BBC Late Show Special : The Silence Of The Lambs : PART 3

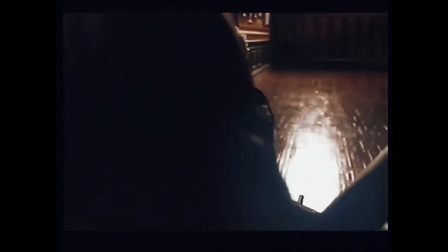0:11 But the scene in which subjective camera is used most effectively is in Clarice's last encounter with Lecter,
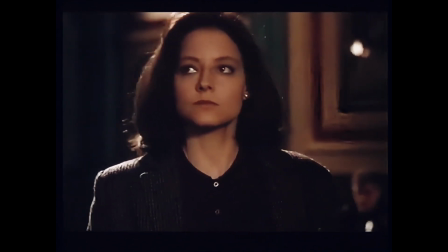0:17 who's been transferred to a temporary prison. He's persuaded her to reveal painful childhood memories in exchange for his insight into the Buffalo Bill case. We would usually start out with more conventional coverage and then go into the single, straight into the camera lens, you know, shot. It was not difficult working with it. I felt it was interesting because you're putting characters, you know, you're putting other characters directly in your main character's face.
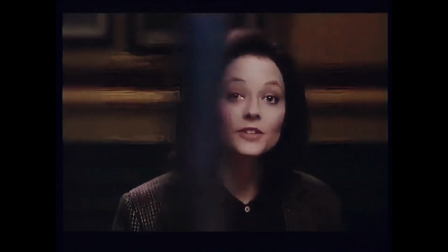0:53 You were telling me the truth back in Baltimore, sir. Please continue now. Well, I've read the case files, have you?
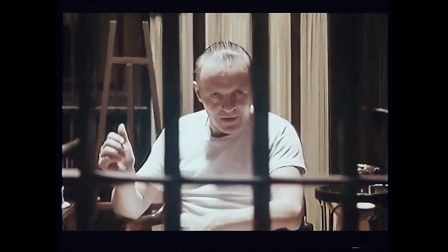1:01 Everything you need to find him is right there in those pages. And tell me how.
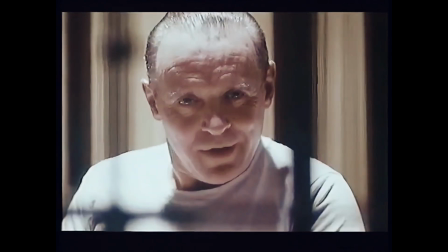1:05 First, principles, Clarice. Simplicity. Read Marcus Aurelius.
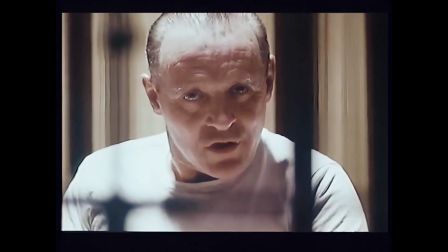1:11 Of each particular thing, ask, what is it in itself? What is its nature? What does he do, this man you seek?
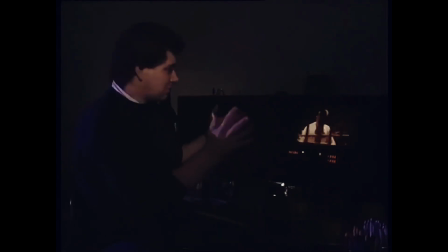1:21 He kills women.
As Lecter starts to talk and press his questions, we get closer and closer.
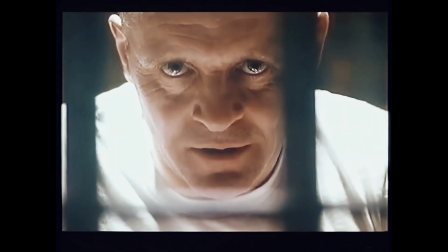1:30 After your father's murder, you were orphaned. You were 10 years old. You went to live with cousins on a sheep and horse ranch in Montana.
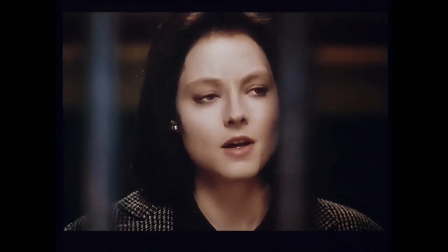1:37 And one morning, I just ran away.
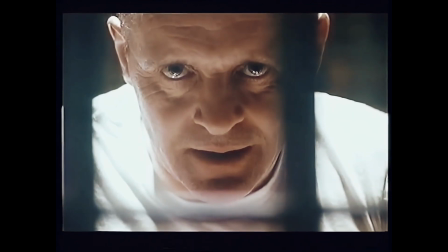1:42 The effect is that the bars actually disappear.
That you are.
And there's nothing between them.
At what time? Early, still dark. Then something woke you, didn't it?
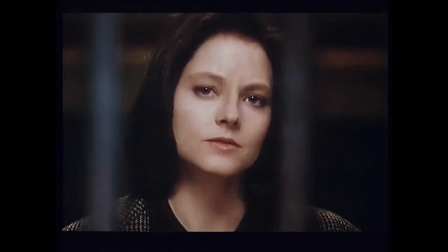1:52 Was it a dream? What was it? I heard a strange noise. What was it? It was screaming. Some kind of screaming, like a child's voice. What did you do? I went downstairs, outside.
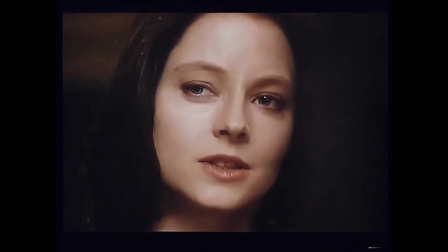2:16 I crept up into the barn. I was so scared to look inside, but I had to.
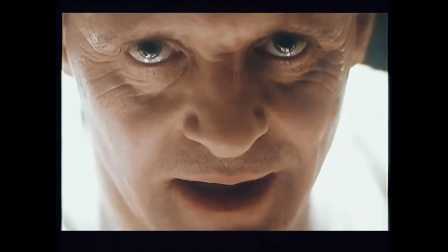2:24 What did you see, Clarice? What did you see? Lambs.
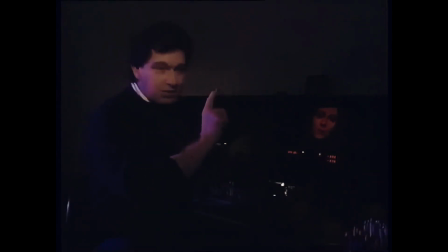2:31 Question, answer, question, answer, question, answer. Except at some point, very important point when she's telling her story, I don't cut to him for some of the questions. The decision to do that is an important decision.
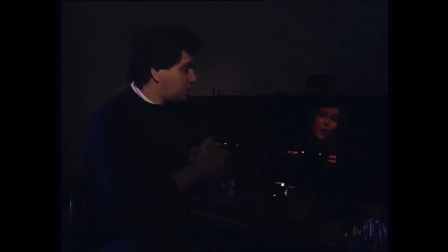2:44 By that point, she's so into her story and so involved in her story, it would really interrupt the flow of the scene.
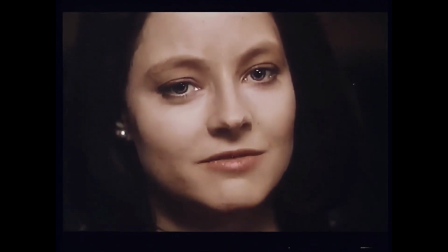2:52 I opened the gate to their pen, but they wouldn't run. They just stood there, confused.
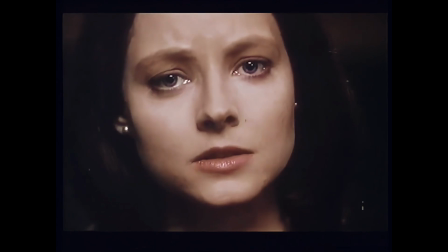2:57 They wouldn't run. But you could, and you did, didn't you? Yes. I took one lamb and I ran away as fast as I could. Where were you going, Clarice? I don't know.
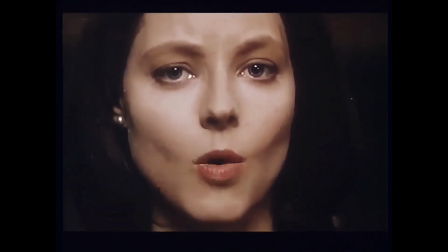3:08 I didn't have any food, any water, and it was very cold. It was very cold.
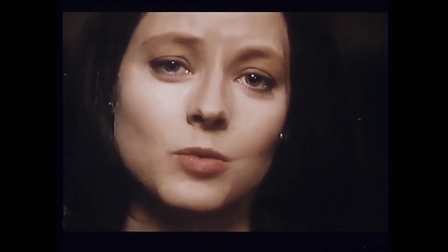3:14 I thought if I could save just one, but he was so heavy.
Originally, we were going to have flashbacks. We were going to cut to the little girl leaving the house. We were going to cut to slaughtering lambs. We were going to hear screaming lambs throughout the whole scene, but it just didn't make any sense.
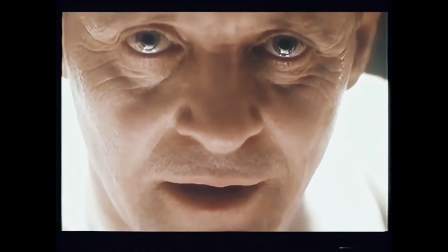3:39 You know. Thank you, Clarice. Thank you.
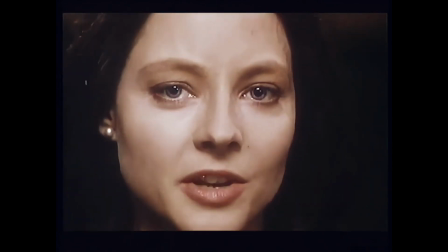3:45 Tell me his name, Doctor.
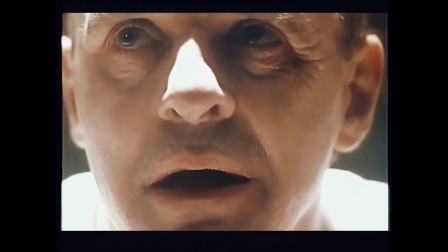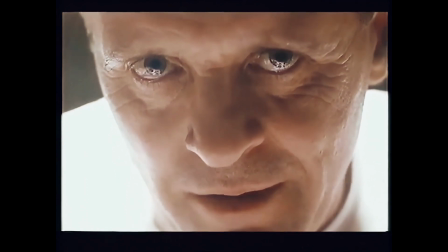3:53 Dr. Chilton, I presume. I think you know each other. Okay.
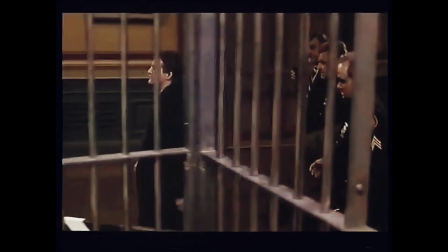4:01 We found her. Let's go. It's your turn, Doctor. Out.
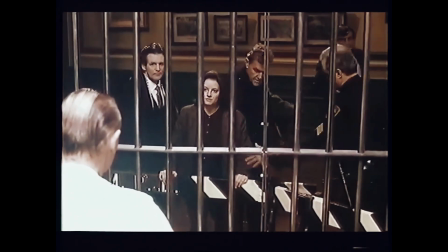4:07 Tell me his name. Sorry, ma'am, I've got orders. I had to put you on a plane. Come on now.
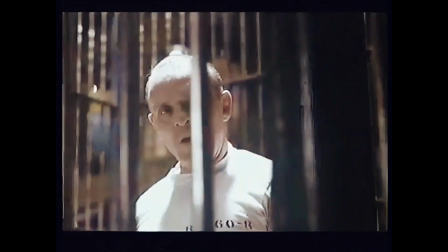4:12 Brave Clarice. You will let me know when those lambs stop screaming, won't you?
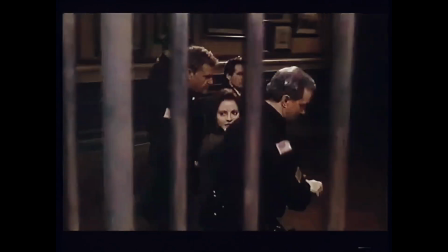4:18 Tell me his name, Doctor.